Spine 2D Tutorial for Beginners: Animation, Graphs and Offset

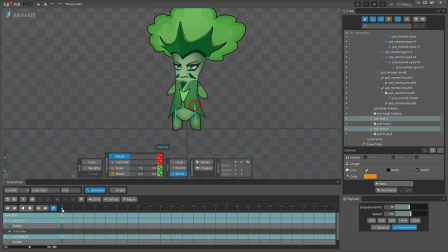Now, it's time to animate the feet. What I'm going to do here is just slightly move them towards the center on the frame 20. Don't overdo it, it should be a tiny movement, but trust me, it makes a difference.
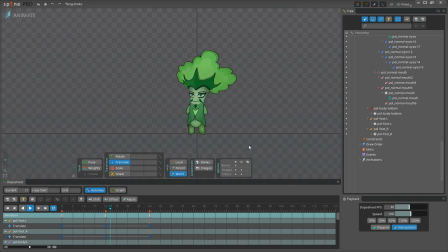Okay, so our animation already looks not bad at all. And now I'm going to teach you some of my favorite tricks that really bring the animation to a whole new level.
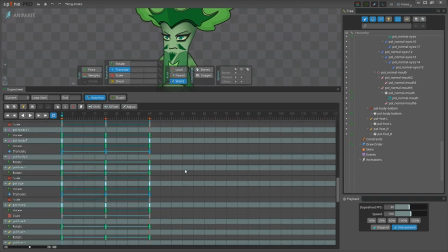First, we'll start from selecting all the keyframes for all of the bones.
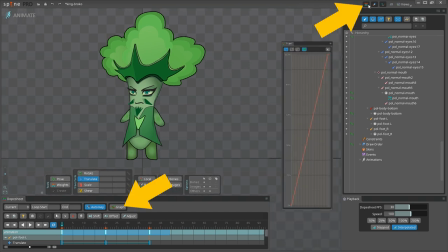Then go to the widget called Graph and click this little icon. I'm moving the graph handles a bit to the center, and here is why I'm doing all this.
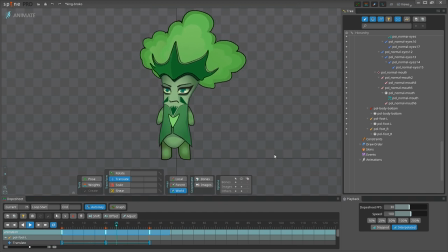The character moves differently than before. I would say it also looks more natural. So, what is graph and how should you use it? Graph represents how fast the value of a keyframe changes to the value of the second keyframe.
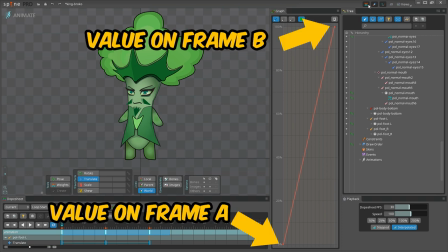By default, you get a linear graph, and it means that you see the values changing at the constant speed. Now, if you want to create a breathing effect for a character, you should switch to Bezier curve and adjust the handles as you like.
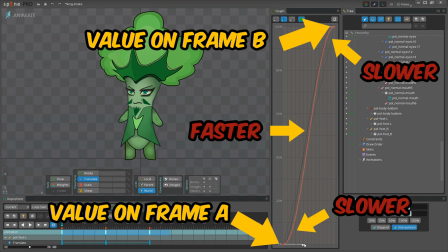This type of graph allows you to customize how fast the values between the keyframes will change, creating a movement that's much more pleasing to watch.
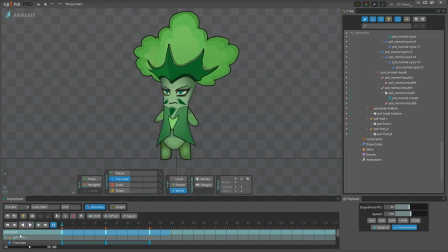Okay, so that was the first trick that I wanted to show, and now I'm about to teach you the second one.
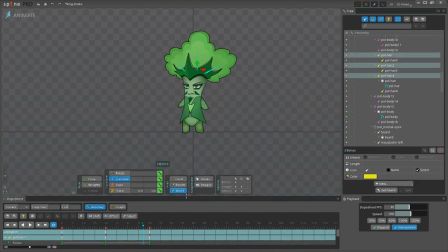Let's choose the lower bones of the hair, select all the keyframes, and click Offset button.
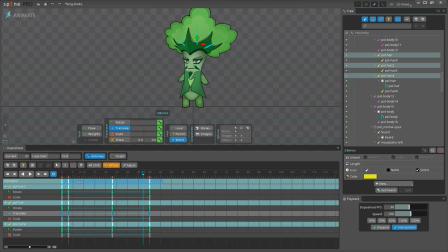Then, let's drag the keyframes about 5 frames to the right. The length of the animation didn't change, it is still 40 frames. Now, let's change the upper bones of the hair as well, select them one by one,
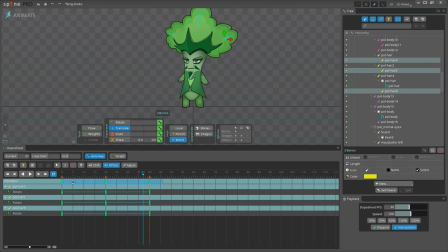then select the keyframes, and drag the keyframes about 10 frames to the right. Let's see what we've got now.
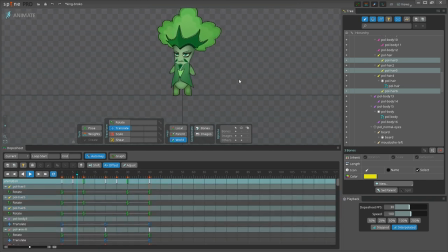Great! Now the hair moves after the body, following its movement with a slight delay. And what's great about that is that the head doesn't look flat anymore. The hair movement looks rich. Okay, so shall we stop here? Of course not!
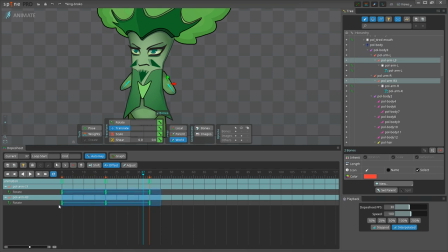Let's do the same for the hand's movement, choosing the lower hand bones and this time offsetting them 5 frames to the left. Looks really nice, but let's continue with the king's garment,
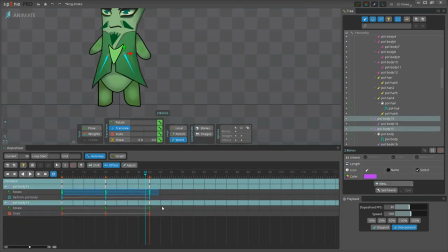selecting the upper bones and choosing all keyframes except the mesh deformation and dragging them 5 frames to the right. Okay, now the lower bones, 10 frames to the right. Excellent!
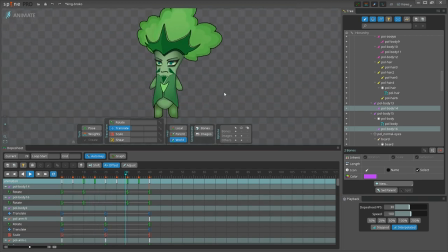See how much better it looks now.
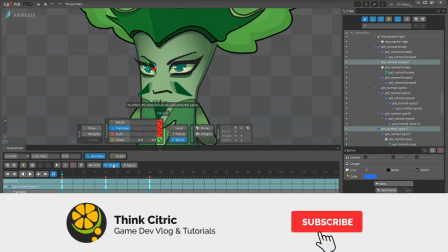I've done some additional adjustments later on, and I've used the same techniques that I've already shown you, so I'm not going to bore you with another time-lapse.
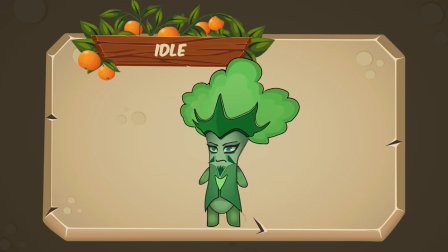And that brings us to the end of this tutorial. I hope you found it useful, and if you learned something new, then give it a like and leave a comment down below.
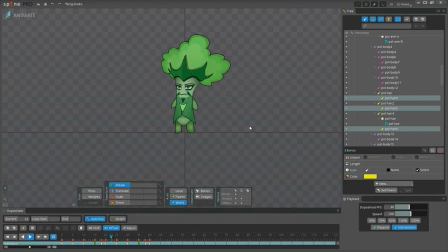Thank you so much for watching, and I'll see you next time!